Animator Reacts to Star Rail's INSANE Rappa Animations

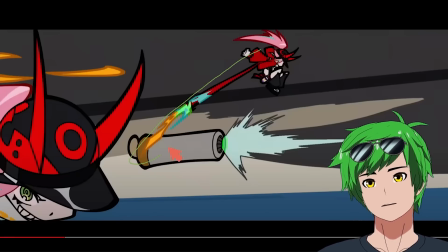[4:06]
Not to mention, every single one of these frames has a gorgeous emphasis on the sash and the movement that they're going. So this version of Rappa is going this way. You can tell that she jumped because of the sash. Where was she in the previous frame? Like here-ish. Did she jump? Well, she must have. See that? That gives so much context to her movement.
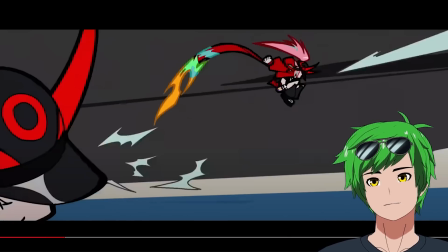[4:23]
And this, you can tell that she's falling, even though in screen space, she's basically in the same spot. And then they have this 3D pan, which is really hard to do.
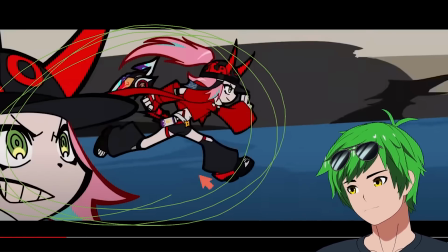[4:29]
Such good composition just in general too. See how they're always on the left side of the screen here for the most part? There's a little bit of bleed into the right side of the screen here at the beginning, which is what you want.
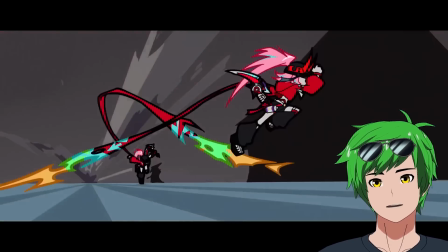[4:37]
You want to have them invade that side of the screen just every now and then. And that makes it feel like they're making their way through.
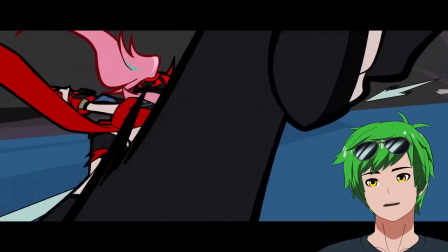[4:42]
So they invade the right side of the screen, they come back. And then they stay on the left side of the screen until until eventually they completely take over the right side of the screen and become the right side of the screen.
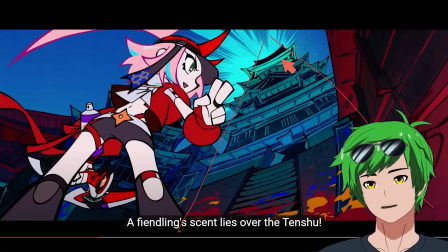[4:50]
What's really interesting about this, the focal length on this environment is extremely low, which means it's basically a fisheye lens. The focal length on her is not that low. Realistically, if she had the same focal length as this background, she would be more like this.
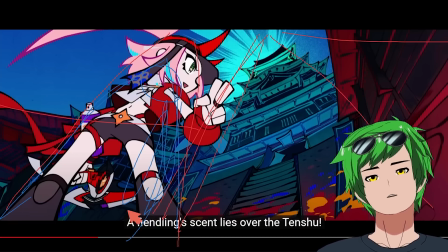[5:03]
Like she'd be shorter, her head would be smaller, like there'd be way more foreshortening. It wouldn't look good. And so they did a really good job ignoring that, as 2D artists do, drawing a shape that looks good for the face and looks good for the body, and ignoring the fact that the focal length should be here instead.
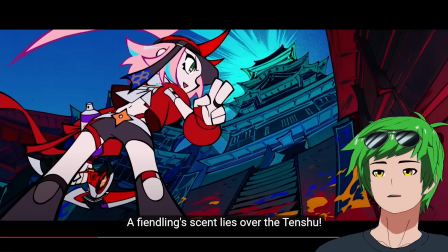[5:16]
And that changes our expectations on whether or not we're watching something like 2D and artistic and illustrative versus something that's live action, VFX, and CG heavy.
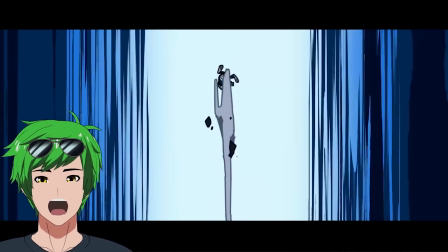[5:27]
Banana. I understand why you guys are saying banana now.
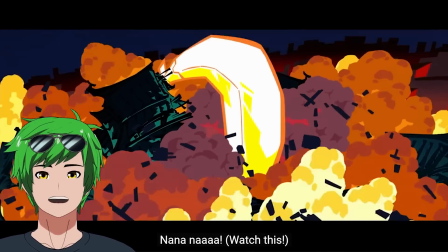[5:34]
Wait, what the? No! It is a giant banana. No fucking way.
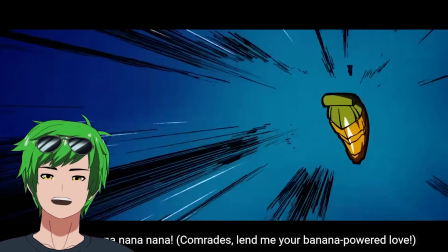[5:39]
There's no way. I fucking called it, dude. It's a mecha?
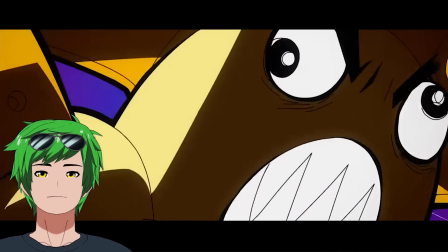[5:45]
Wait, what? The moon was a banana mecha? Holy shit, I love every minute of this.
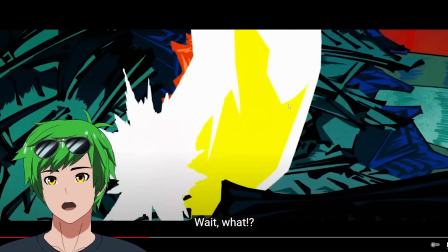[5:53]
Oh my god, it's a samurai banana. Check this out, guys. This shot here as a moon comes into frame, and then this shot here as you zoom out to the wide shot.
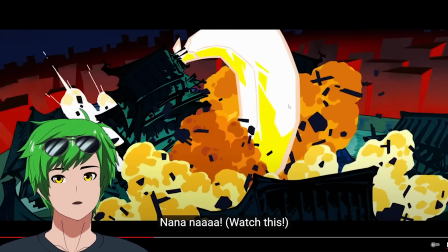[6:01]
Do you guys notice how seamless that was? This is a totally different angle of the moon that just landed on the building.
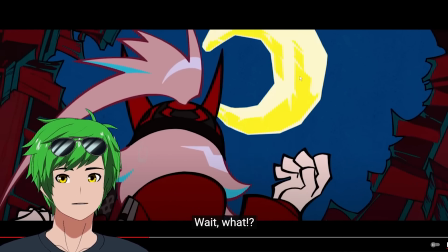[6:07]
Right before the cut, look at the shadows of the moon. Look at these unique shapes that are on the moon.
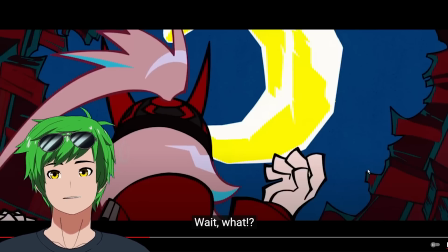[6:12]
It's the same. They drew the moon to look like it's from the exact same angle despite being from a totally different angle.
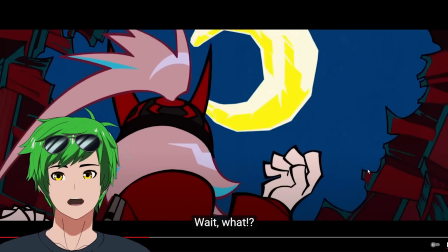[6:18]
And they literally hooked up the shading on the moon to be exactly the same.
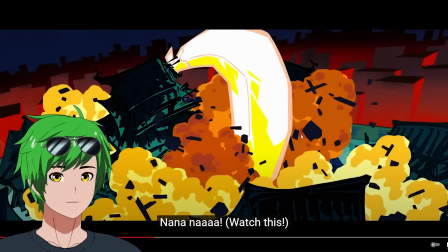[6:21]
That is so seamless because it could have very easily been disorienting if you like suddenly were outside and like couldn't understand exactly what shape of the thing that you're looking at is. But they made sure that the moon still curved this way, that it was still generally the same shape. They had the same geometry here that was being conveyed in the previous shot for just a couple frames, and then it was hooked up perfectly between the two shots.
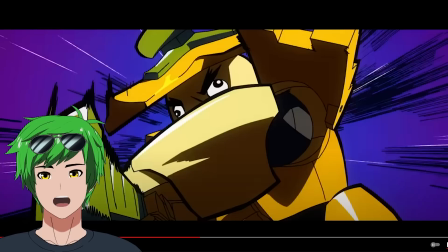[6:39]
Gorgeous. This is so Gurren Lagann. I love this. I'm pretty sure this is almost verbatim like one of the Gurren Lagann shots.
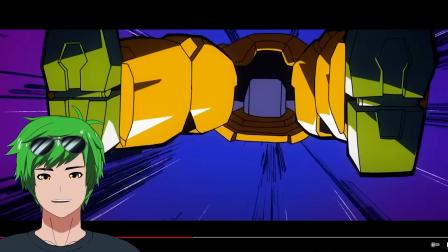[6:45]
Like this feels like the Gurren transformation sequence when he grows the legs. He looks like Kitan's mecha too.
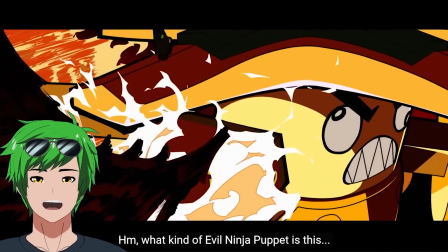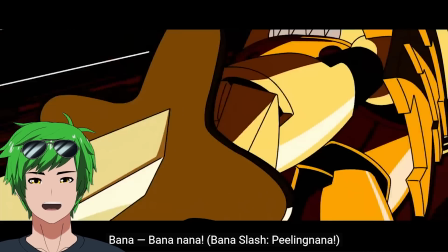[6:58]
Whoa.
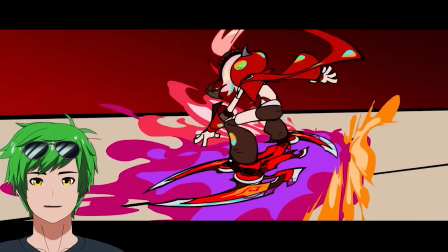[7:03]
God, this is so pretty, dude. I love this so much. What's she snowboarding on her sword?
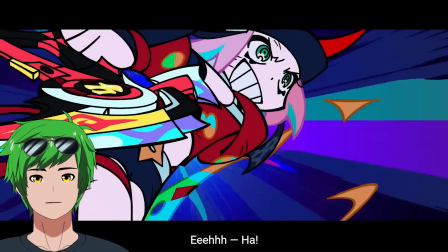[7:10]
Oh my god.
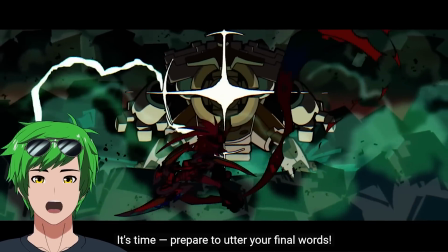[7:14]
Oh. Oh. Oh, okay. God, it's so well animated, dude.
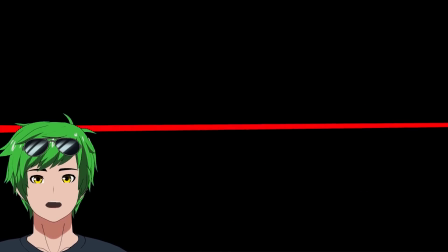[7:24]
The colors.
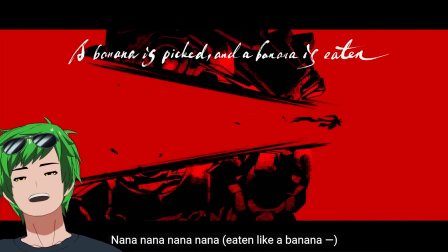[7:30]
Oh my god.
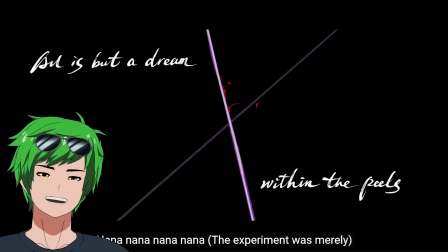[7:35]
This is so long.
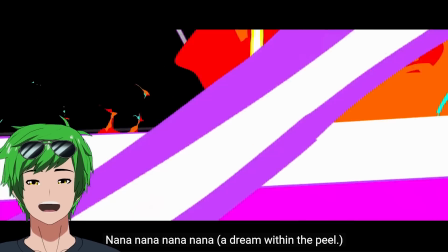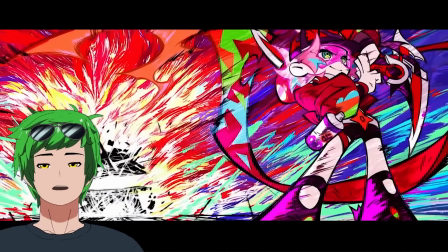[7:42]
Yo. Oh no. Wait, that is so good.
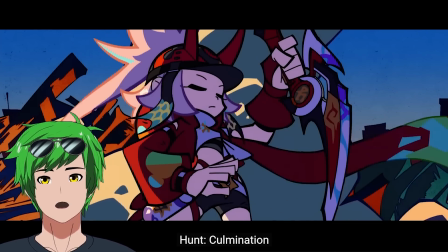[7:49]
Holy shit.
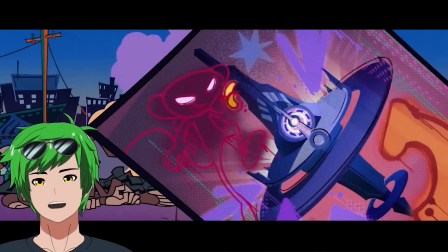[7:54]
Wow. Oh my god.
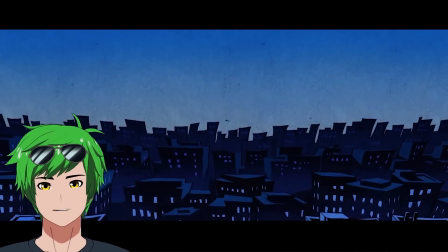[8:01]
That scarf is so pretty, dude. That must be so fun to animate. To be continued?
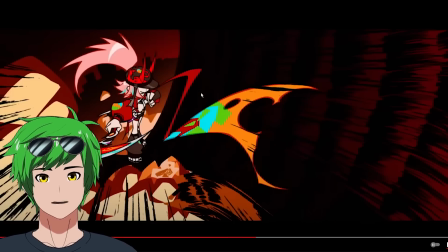[8:07]
What, is there gonna be more? Look at the sash shapes here. Again, they can do whatever they want, but look, they could have done anything. They decided to take advantage of this Z space here. You see that?